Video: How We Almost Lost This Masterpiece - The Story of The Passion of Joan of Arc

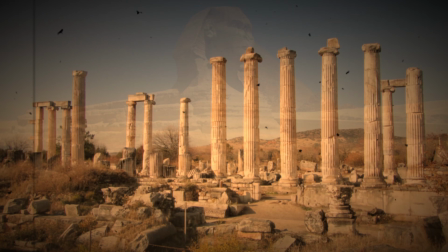(0:01)
It is the shared fate of every artwork that it disappears.
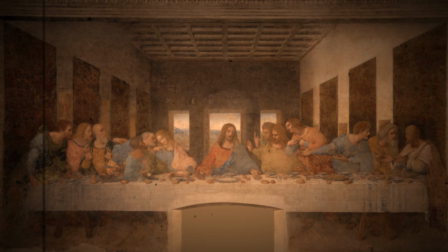(0:06)
For some this can take decades, centuries, even millennia, but eventually, no matter its significance, artistic value or price,
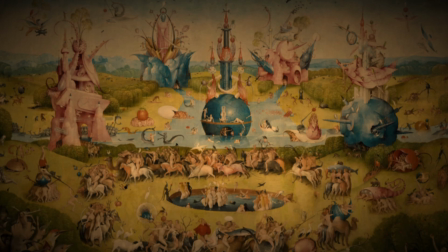(0:15)
every painting, photo, sculpture, film, video game, novel or poem will cease to exist.
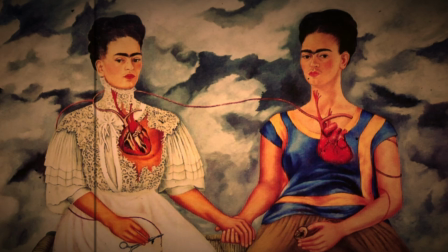(0:23)
Though some solace can't be found in the idea that for a period of time, whether it be short or long, most artworks can be enjoyed.
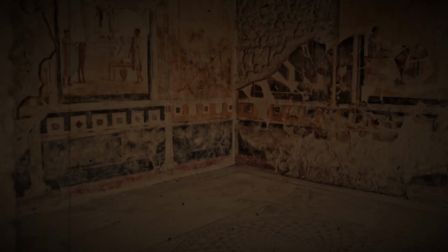(0:31)
But some works are less fortunate in their lifespan due to a short existence,
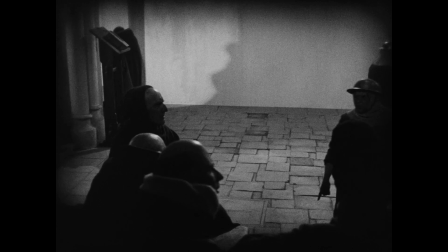(0:36)
and one film in particular seem to have been relegated to a lifespan one can consider unfairly short considering its quality and impact. Carl Theodor Dreyer's 1928 masterpiece, The Passion of Joan of Arc.
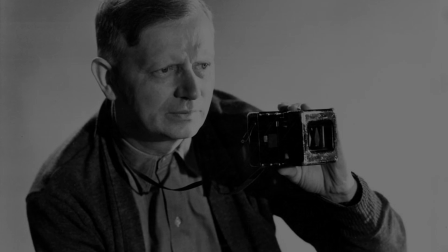(0:50)
This is the story of how it was made, how it was lost, and how it was saved from the dustbins of history.
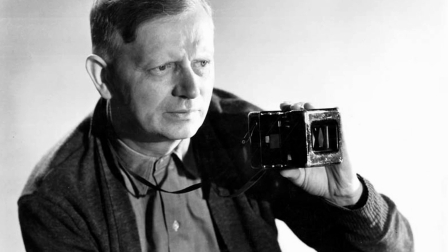(0:58)
The film's creation began with an invitation Dreyer received to make a film in France after the success of his previous outing, The Master of the House.
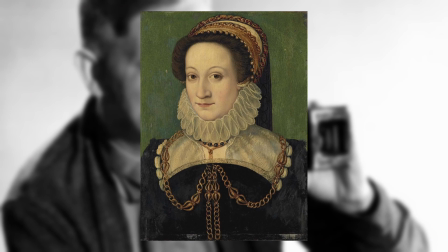(1:07)
After considering a few ideas about famous women from France history, such as a film about either Marie Antoinette or Catherine de' Medici,
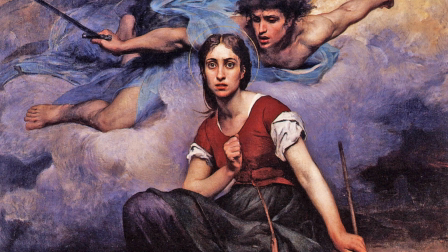(1:15)
he settled on the story of Joan of Arc, the teenage peasant girl who claimed to have received angelic visions,
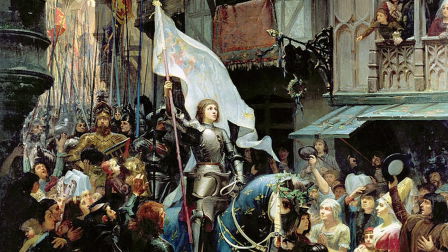(1:21)
telling her to aid France in its battle against Britain during the Hundred Years' War, who was then captured, tried for heresy and burned at the stake.
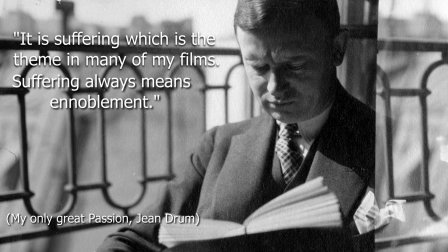(1:29)
A story he was interested in due to the theme of suffering. It is suffering which is the theme in many of my films.
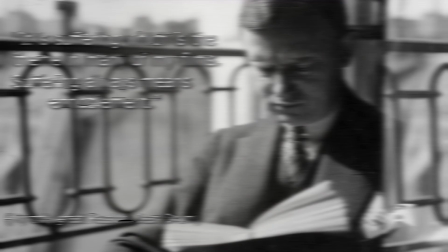(1:35)
Suffering always means ennoblement.
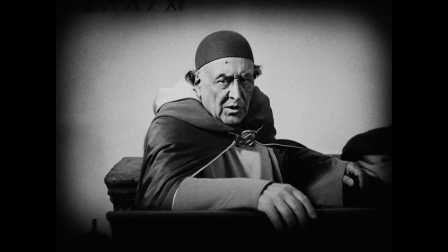(1:38)
Though the part of Joan's life he decided to focus on was not her heroic battles, but the trial which preceded her defeat and capture.
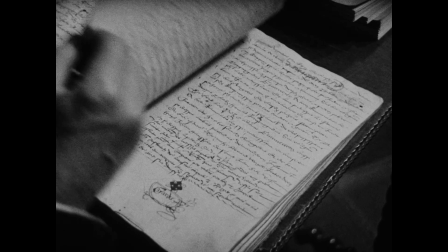(1:47)
And as a source, he utilized the trial transcripts, taking a majority of the film's dialogue word for word from it,
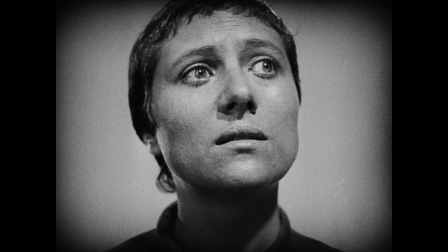(1:53)
though embellishing with the trial's time frame, contracting it into a single day.
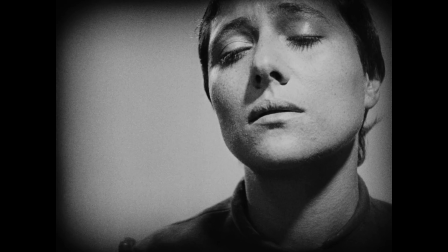(1:58)
It was his intent to strip away her mythology and show Joan as he really was,
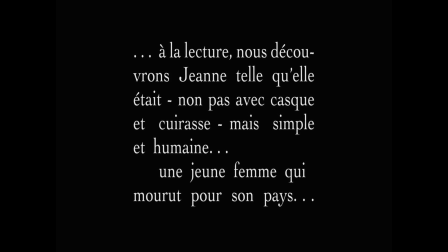(2:03)
as it says in the film's opening text crawl, not that Joan in the helmet and armor, but simple and human.
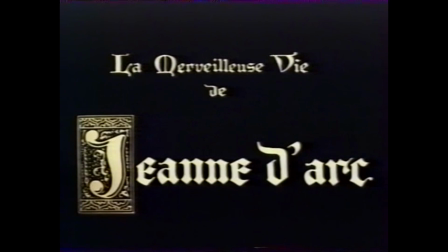(2:09)
This differs from most adaptations of her story,
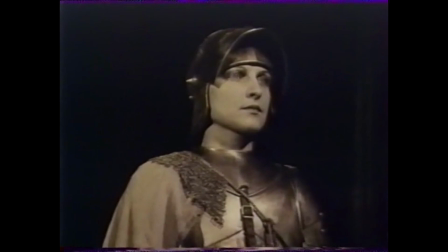(2:12)
such as he concurrently released The Marvelous Life of Joan of Arc, which depicts a far more idealized and heroic version of Joan.
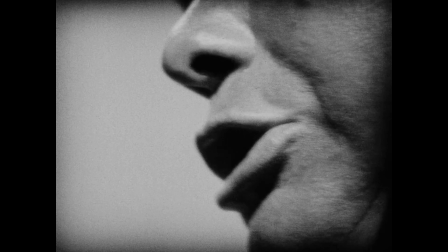(2:20)
The film opens in the middle of the proceedings.
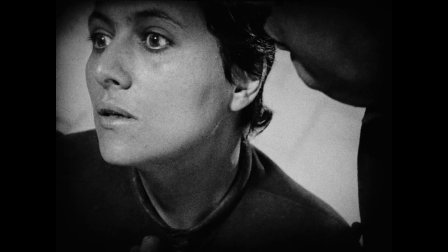(2:23)
Throughout it we see Joan get subjected to a series of agonizing questions and other maltreatments as her judges try to make her confess.
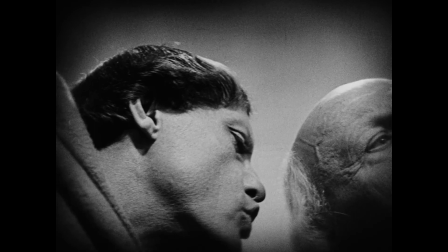(2:31)
The reasons for this are multifarious but chief among them is her perceived heresy as her claiming to receive visions both goes against the church's
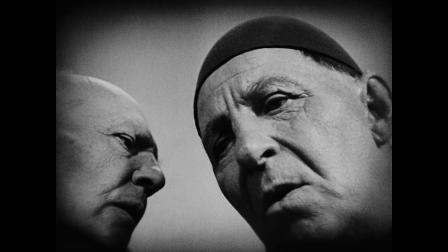(2:39)
authority and contradicts the English king's claim to France as Joan believed she was commanded by God to drive him and his men from the land.
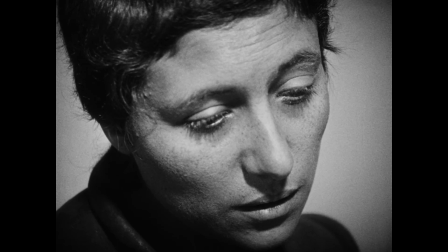(2:47)
They try various methods, be it trickery by writing a false letter from the French king, or with the threat of torture.
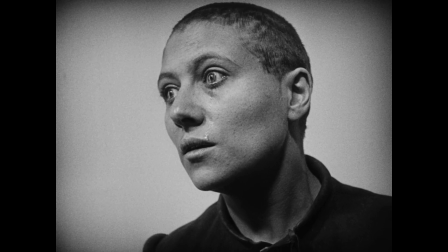(2:54)
It is finally the fear of getting burned at the stake which brings her to confessing.
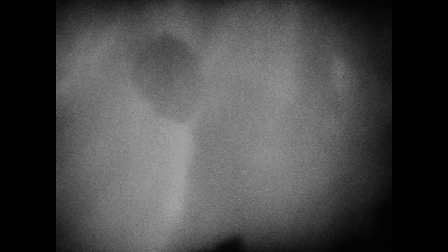(2:58)
Though her concession is short-lived, as Joan realizes she has betrayed her lord and rescinds her confession,
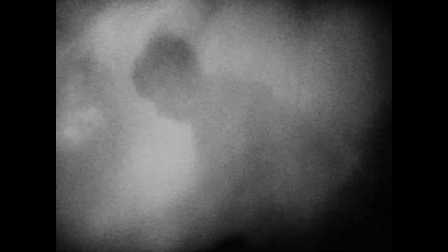(3:05)
the film ends with her execution by fire, which is followed by an ahistorical riot.
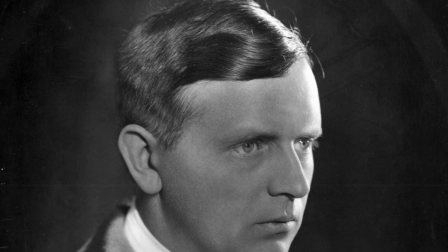(3:10)
To bring this story to life, Dreyer went through painstaking effort to achieve historical accuracy, calling his film a documentary.
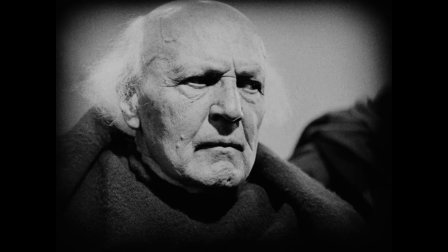(3:19)
Besides the ever-mentioned lifting of the entire dialogue from the trial transcripts, Dreyer also made sure to ground his film through its aesthetics.
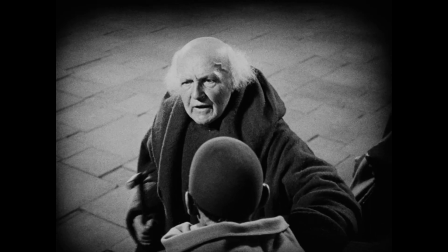(3:27)
To begin with, there is not a single actor who can be said to have been prettied up or glamorized,
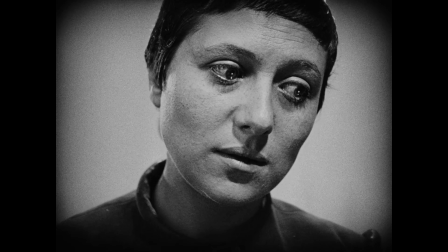(3:32)
Dreyer forbidding the use of makeup, even the simplest of powers. This is especially effective in the case of Jones actress, Renee Sean Falconetti,
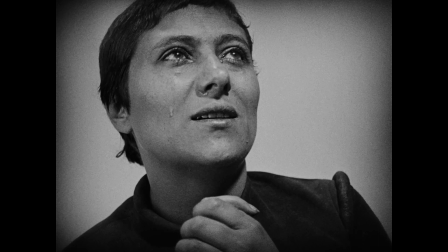(3:42)
who would not have looked the part of a peasant girl who had been locked up for months with the customary makeup seen in a lot of Hollywood films,
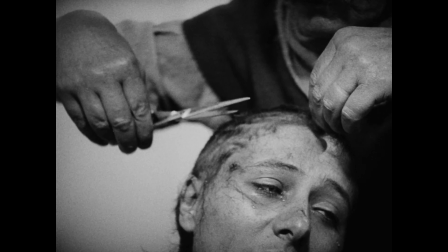(3:48)
giving her an appropriate plainness. Dreyer entered some excessive territory as well in his search for accuracy,
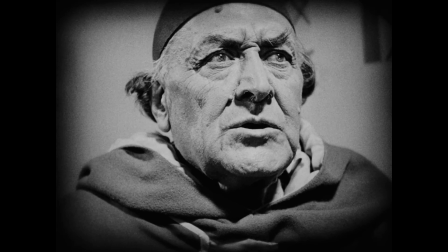(3:55)
such as requiring that every actor playing a monk would shave their head, even if they would be wearing a cap the entire film,
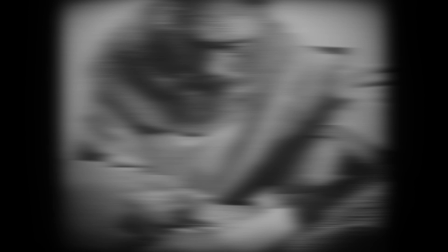(4:02)
or having a stand-in get cut for real in this shot.